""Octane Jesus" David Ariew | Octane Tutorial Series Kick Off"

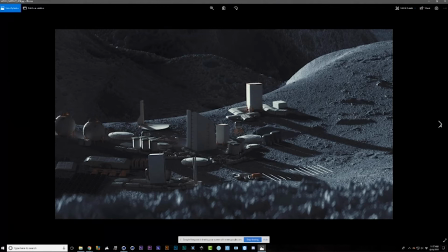252s
For those using C4D and Octane, here's that tutorial. Awesome. Thanks, Gabriel. Droki says, did you cover the lunar surface itself? Not yet, but I will. And then JD says, are you using FBX files? I am, though I'm not sure.
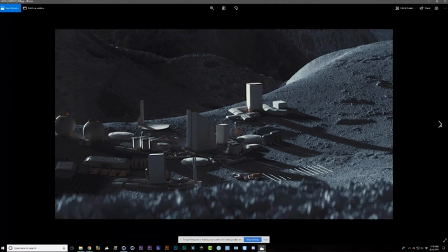268s
I feel like FBX, maybe it's easier. Sometimes they bring in the textures as well, but I don't really have an opinion of FBX versus OBJ. Like, I know OBJ is like a slightly older format, so typically I reach for FBX, but if anybody has any answers to that effect,
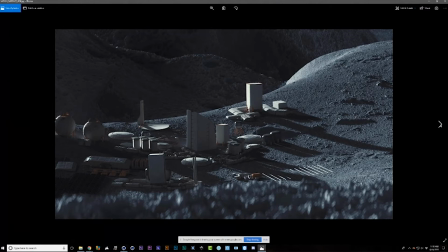286s
let me know, because I don't have a big preference. Awesome. And Gabriel has put in the part 2 of the God Rays as well. And then Mabel's got an awesome idea saying that Gabriel should do some tutorials too. He definitely should, yeah. This stuff is amazing.
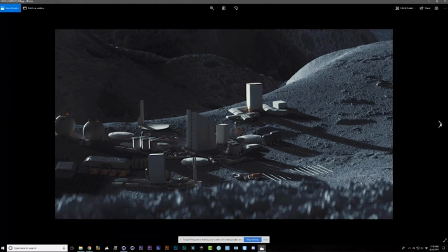303s
I think that's a fantastic idea. And Raja says, is the stream going to be available on YouTube later? Yes, our streams do kick out about 2 weeks later onto YouTube, and you can see all that on our Kitbash YouTube channel.
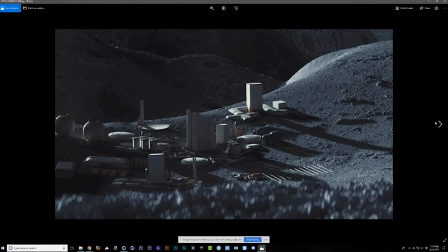321s
And then to reiterate what we're doing here right now is we're brainstorming for tutorials that David is going to make later. So we're, as he said, we're gonna mess around here and take a look and pull ideas,
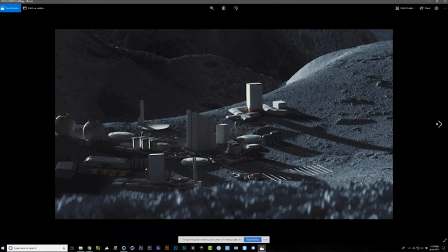336s
and us as a community figure out what we think would be the coolest types of tutorials for David to bring to the world. Definitely. And then Jay Dillard said, what scale are you using in your scene or for your objects?
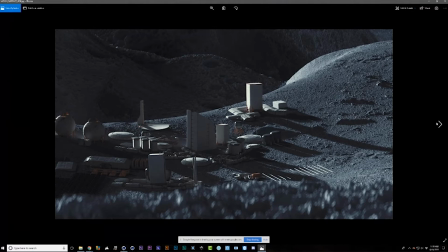352s
So this is another funny thing, because I suck at like looking at what the units are and the scale and caring about any of that, because in general, whatever scale it is, you can scale the textures and the lighting and all of the different pieces to make it work for that scale.
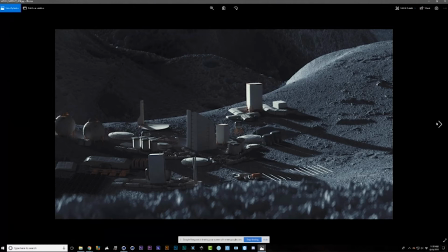369s
So typically I just leave whatever the model or whatever the modeler was working with, like in this case, I just leave it at the default scale. I'll bring in the kit bash pack and then just start building, because I haven't found a compelling enough reason to start caring a ton about what scale I'm working at,
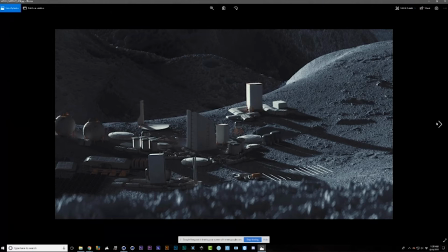387s
because you can make scale convincing. It's all relative. You can make it convincing no matter what, basically. And maybe that'll create unrealistic depth of field values that don't match real life camera settings,
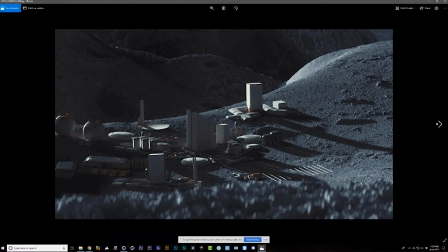401s
but that doesn't matter, because I'm just using my eye to judge and create convincing scale. I'm using lighting to create scale and yeah, depth of field and stuff like that.
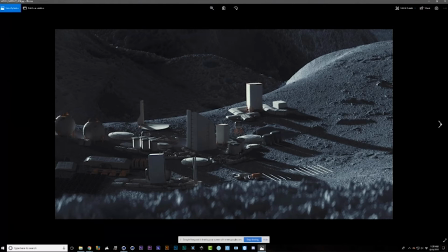416s
Did that make sense? Yeah, that cool. Did for me. I think we saw a lot of that in the contest today.
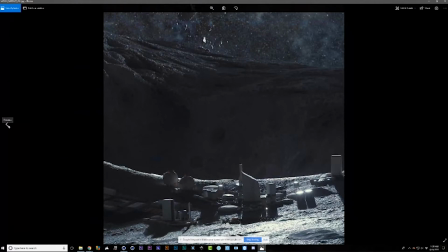422s
Exactly. Yeah. So here's another still.
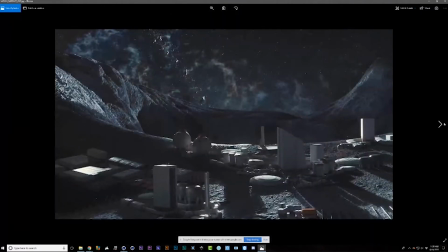427s
These are just some renders I made, the other day where I took it. And honestly, I'm not completely happy with this yet. I think if I wanted to take this even further, I would add a bunch of little lights to these buildings,
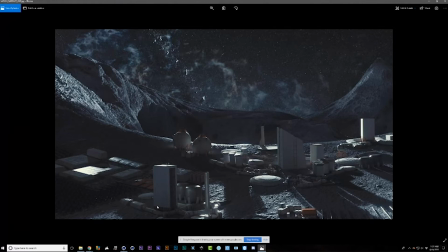439s
and that would sell the scale even better, because then we would get more of a reference for what a window looks like. And when we see windows in buildings, then we can kind of approximate the scale. Or you can put in the little people's people or like a moon rover or something to get a better idea of what human scale is.
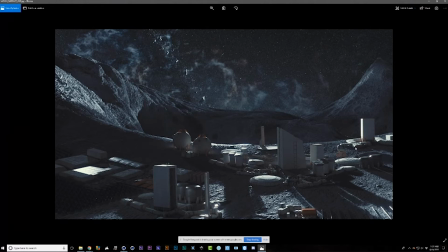458s
And I think that would help. But at the very least with this, I'm happy with the lighting, and I'm happy with the environment so far. And the arrangement of the buildings was another challenge. So I'll go into that right here.
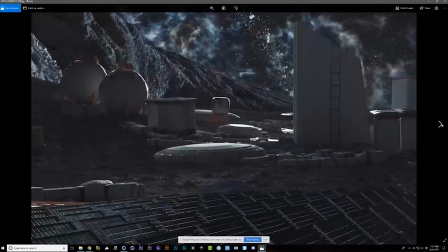473s
So here's a couple more little solar panel things.
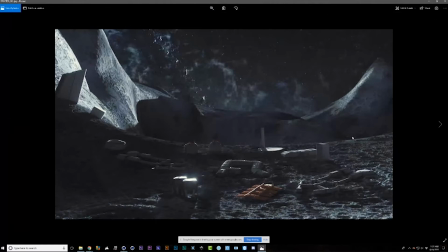477s
So this was where I started out, and this was looking bad in terms of the arrangement of the buildings.